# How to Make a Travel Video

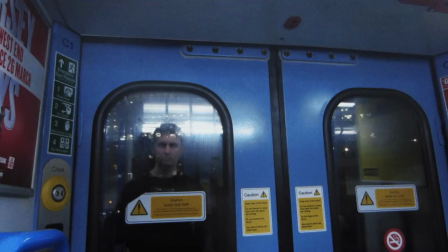I just got back from an American road trip, so I wanted to share some of the things that I learned from filming it all, but also plenty of the mistakes that I made.
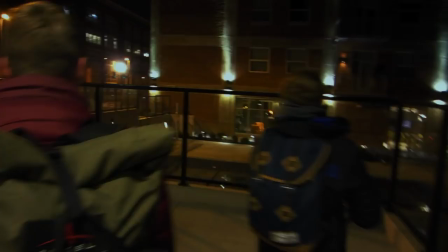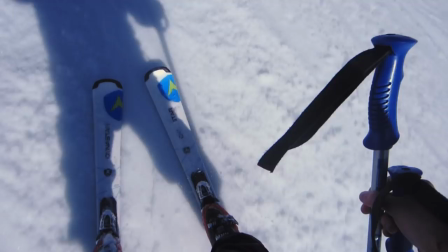At the beginning of the trip, I thought this will be easy, I'll just film what happens as it happens, but that didn't work.
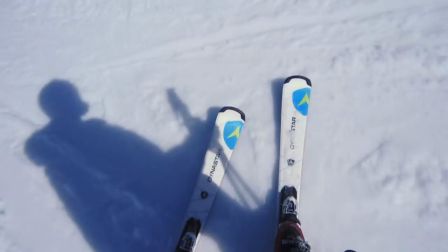Take a look, this is all of the footage I got from spending a couple days skiing. We got me holding the camera while trying to ski, this shot of my friend Walker, Jack putting his glove on, and Ralph was also with us but this is all the footage I have.
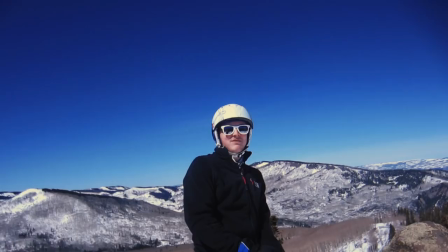That's literally all I filmed and watching it back I can tell you it's really not an accurate representation of what those days were like. Sure it shows a bit of what we did but I failed to capture the most important thing what it felt like.
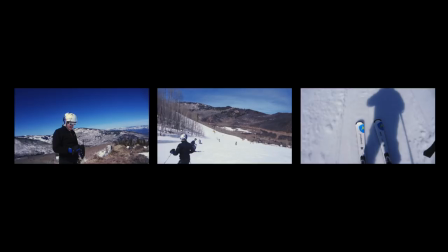Now here's what it was really like to begin with very frustrating realizing how difficult skiing is.
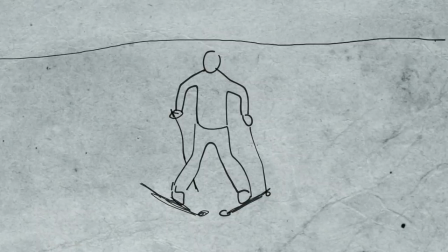Now none of my clips showed that so I should have passed the camera around so we could film each other as we tried and
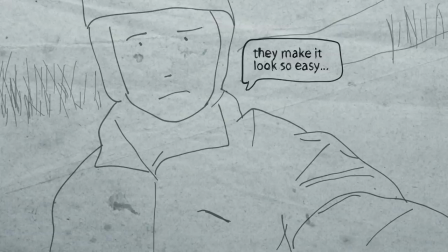failed to ski and then I could have pointed the camera at myself and talked about what it was like.
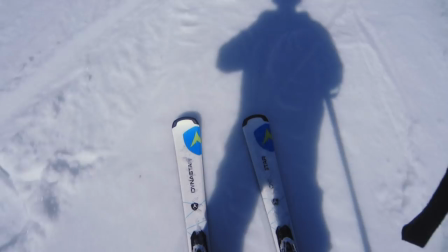But then later on, the most prominent emotion had to be the thrill of going faster than I was comfortable going.
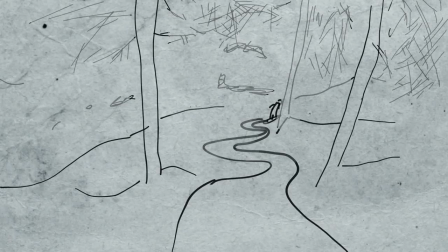So rather than just filming the flat bit at the end of the run, I should have filmed or got someone else to film when we were skiing fast.
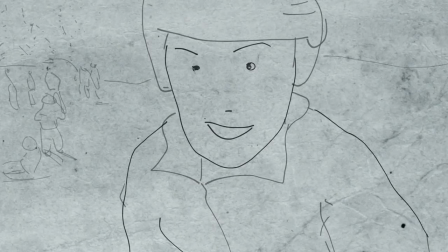Could have filmed over the edge of a steep run and talked about how nervous I was to try it, and then afterwards talked about the buzz you get from facing your fears.
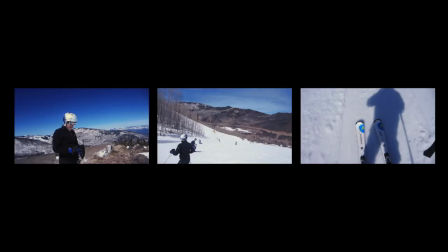But I didn't do any of that, so the frustration and excitement and satisfaction really doesn't come across in the footage that I got,
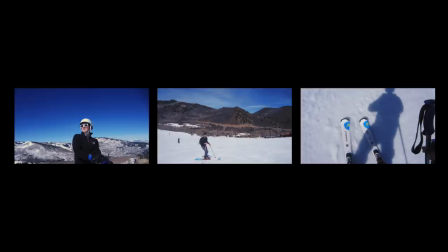because I wasn't thinking about emotion. Instead, I just started filming whenever it was convenient, i.e. when nothing else was going on. So of course the footage was bad. Rather than filming when I felt like filming, I had to try and think of the people who might watch the footage, and how I want them to feel.
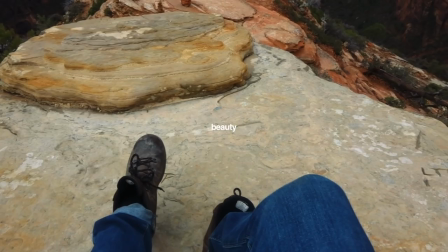And so I ended up finding three common types of reaction to travel videos. Number one is beauty.
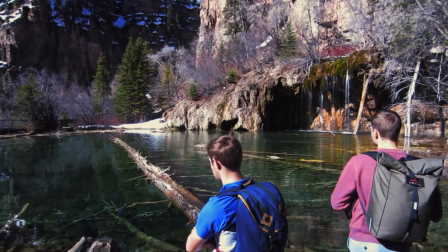The audience goes, wow, isn't that an incredible landscape? or I'm so jealous of that luxurious hotel room, perfect sunset, whatever it is.
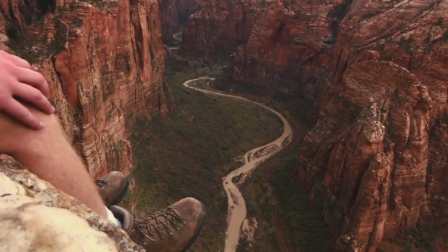Number two is adventure. The audience goes, this is dangerous, or that looks like so much fun.
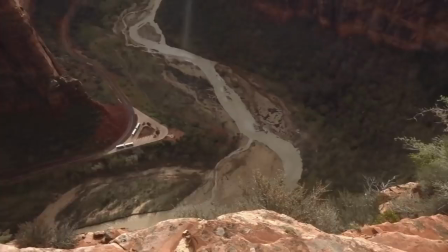Here are a couple of mild examples.
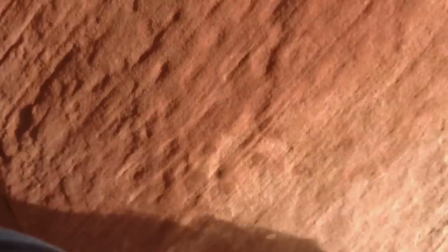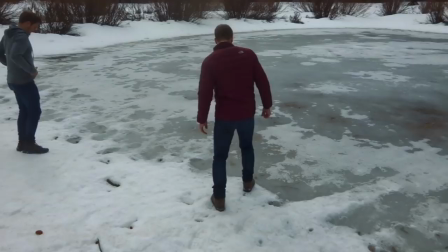This is called getting out of your comfort zone. It's cracking.
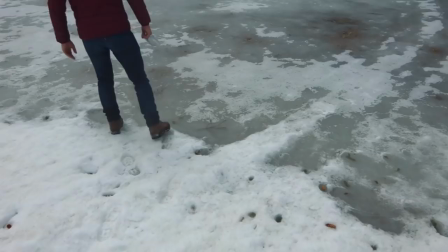It's moving. Yeah, underneath us is water right here.
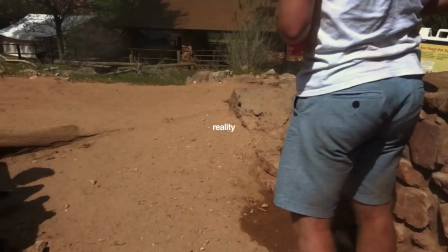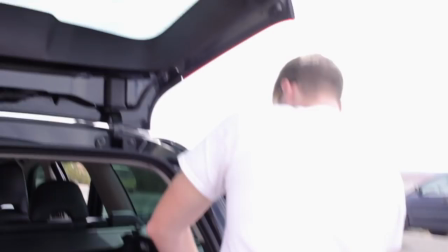And number three is reality. It's usually worth including a bit of everyday stuff, going from place to place, getting food, it's more honest than only showing the top highlights of excitement and beauty.
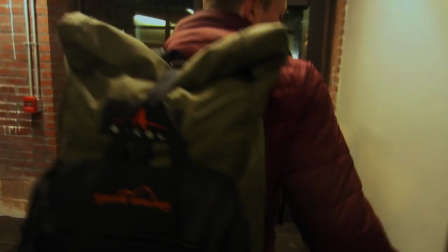Gives it more personality and is much more authentic. A few examples.
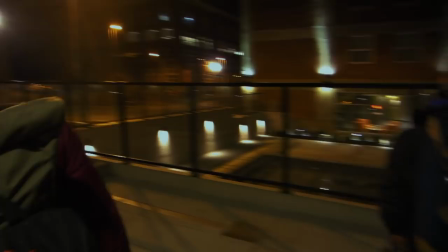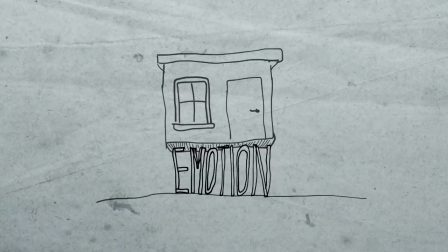And so once we've got that foundation of thinking about emotion, then we can get into how we're actually filming.
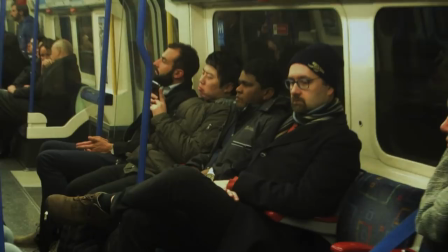I think the main thing that can prevent us from capturing real emotions is if we are shy on camera, or if the people around us are.
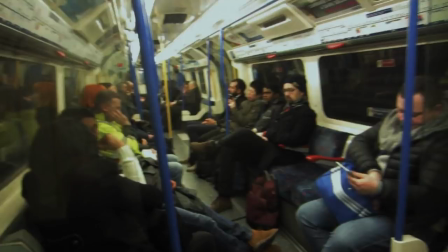So I found a couple of things that seemed to help if there was any awkwardness.
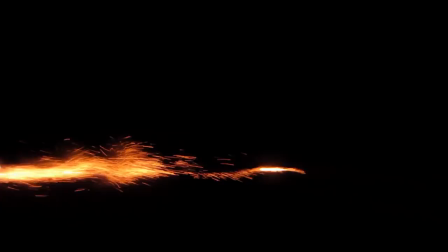Firstly, I found it much easier to film when something else is already happening, when people are already doing something, rather than just asking them out of the blue to say something for the camera.
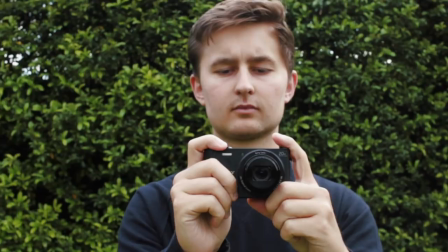Ah! Out of nowhere!
But for me, the best one of all is to try and avoid looking through the screen when you're recording other people.
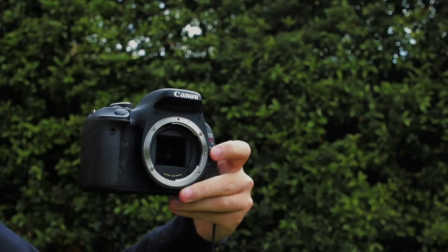They tend to relax if you can angle the camera towards them, but still make eye contact and talk to them as you would normally,
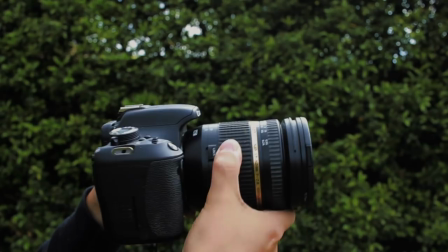rather than staring silently at them through the camera. Now to briefly talk about equipment, to start with I brought my DSLR with a zoom lens and a microphone, but honestly I missed out on so much while I was taking it out of my bag, removing the lens cap and turning the microphone on.
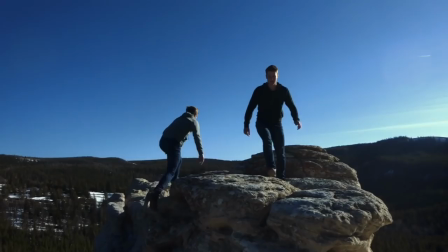So for the rest of the trip I used old point and shoots, which could go in and out of the pocket 100 times a day if needed. The only problem was the audio quality, some of the footage was ruined by the wind, I wish I'd got one of those mini windshields. So obviously it's completely up to you what kind of gear you use, if you're willing to carry it and take the time to set it up, of course you can go for the big,
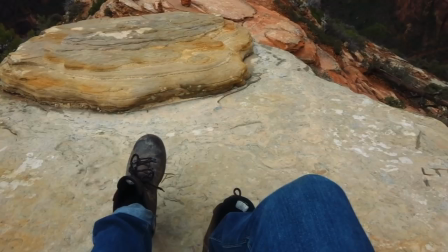expensive gear.
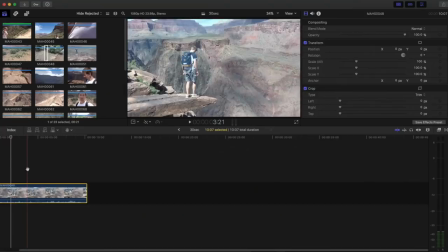But for what I was doing, I wanted it as small and light as possible.
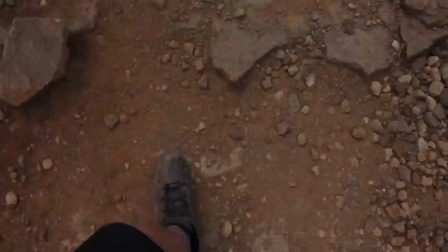Now when it comes to editing, the simplest thing to do is a montage, like this 30 second edit.
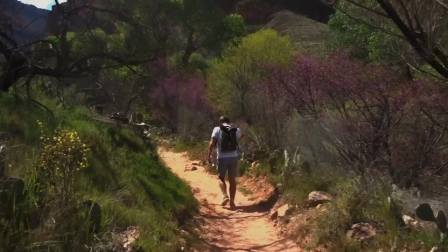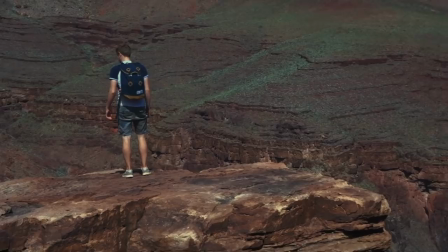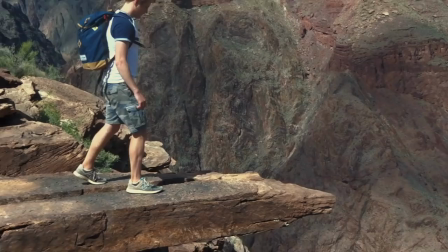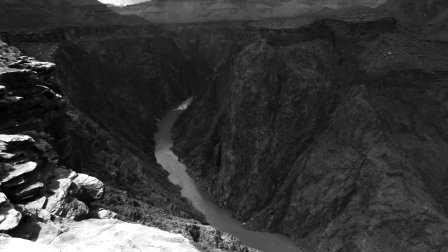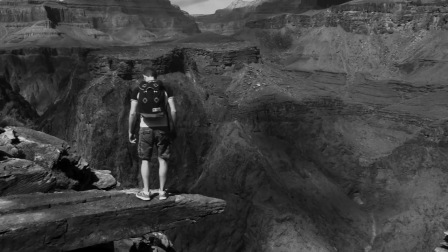Now that had some beauty with the nice scenery, some adventure with Jack,
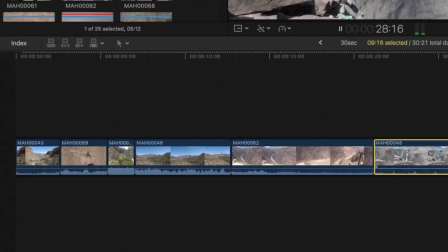and some menial shots of just walking, but it doesn't really count as a traditional story. It's just a jumble of shots rather than each one passing to the next. So here's my attempt at telling a short story using just the footage from that same day.
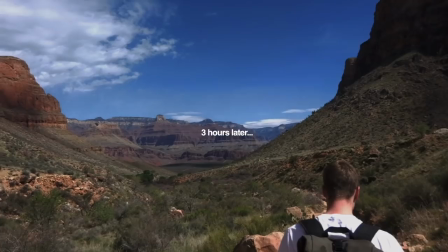So apparently if we hike down to about there, we should be able to see the Colorado River
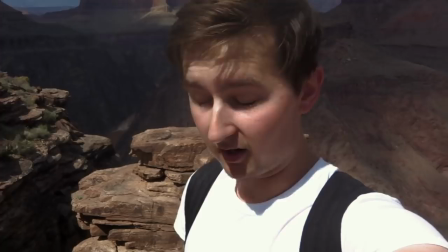So we have just reached the halfway point of our hike The key thing is that we've only done downhill so we're halfway but we've done the easy half,
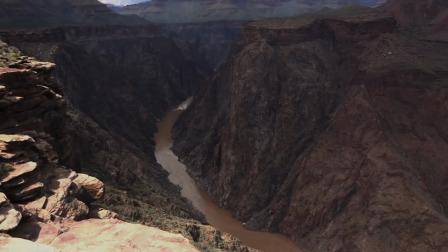not the difficult half
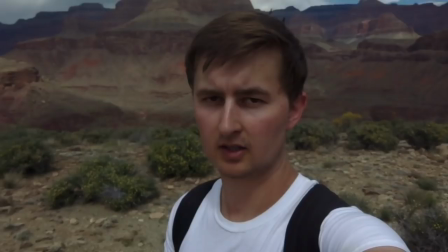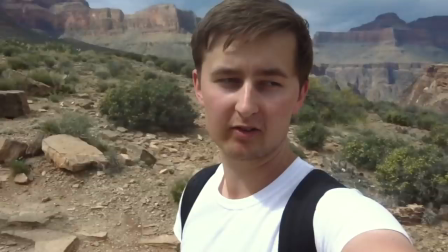So we've just started heading back up to the top and we have full 360 degree Grand Canyon
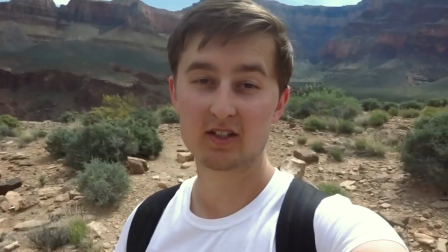full 360 degrees.
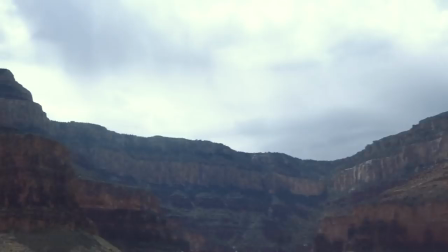We're going up there to the very top.
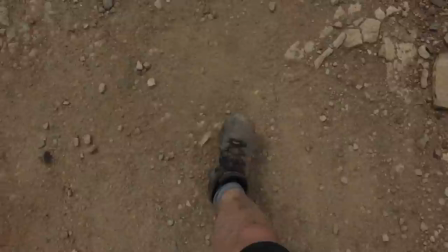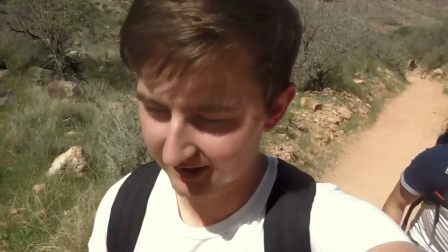The sun is hot.
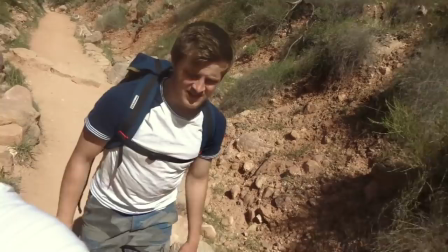Jack how you feeling? My forehead man. Good for the swimming pool right now. Moist.
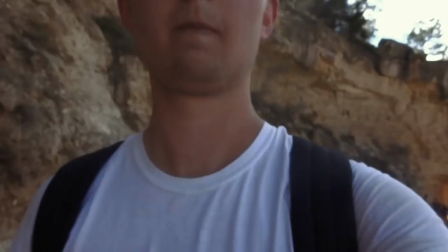Moist.
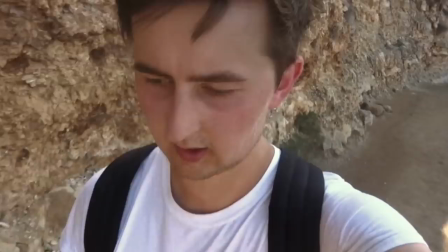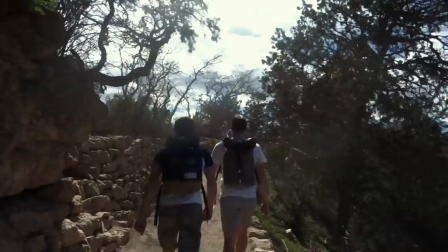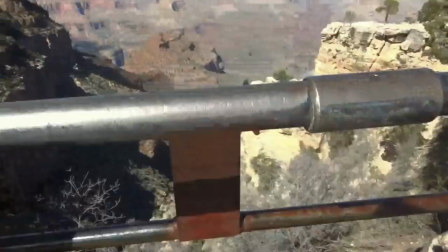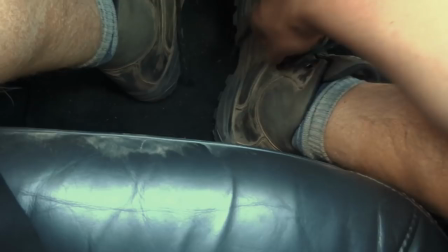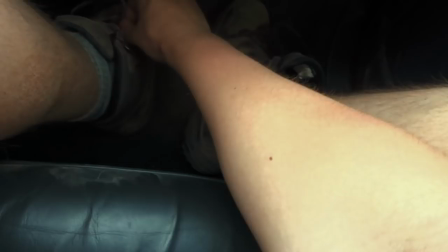This is one of the best bits, just when you get to take your beats off.
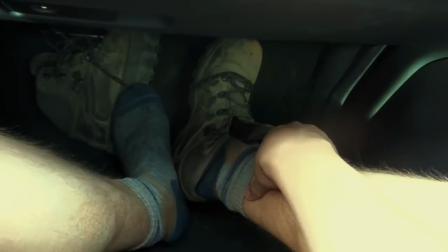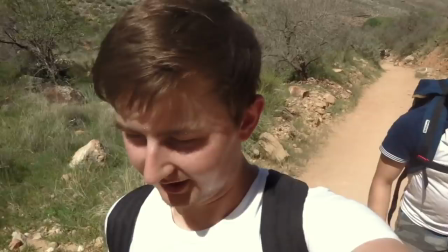Now, I'm not claiming that that was a golden example of storytelling,
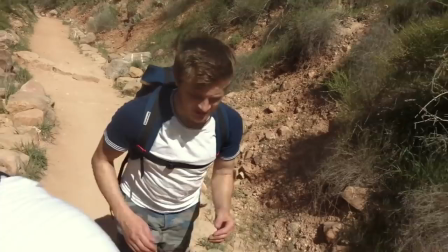but I personally would rather watch 10 minutes of that kind of thing rather than 10 minutes of the first one, the montage.
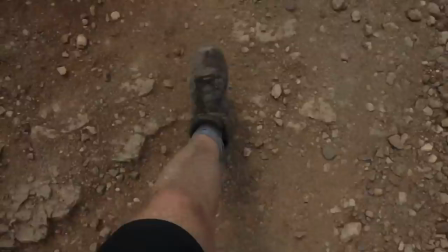Obviously, the audience is the only judge of how entertaining it is,
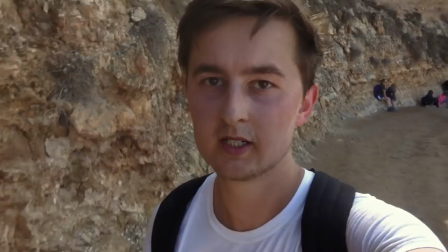but I can say that the story version is a fairly accurate summary of that day, and most importantly how it felt to be there.
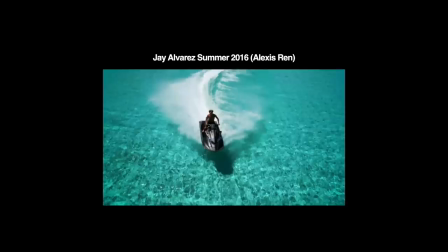Which is why I included those sweaty, exhausted shots because that is an honest representation of what it was like.
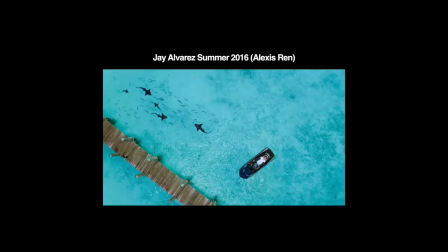So while there is a time and place for high production value, epic music and flashy transitions, I think travel videos are actually a great chance to practice simple, honest storytelling.
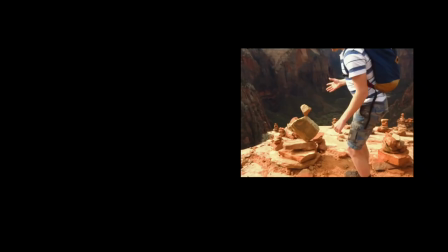That said, I'm very glad to be back, and I'll see you next week.
Yeah you have to find the perfect stones. That's impressive.
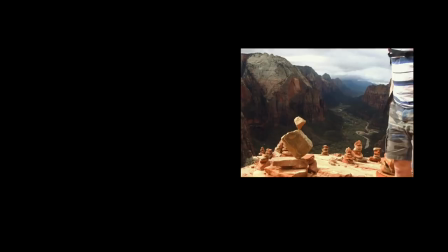Four, three, two, one. There we go.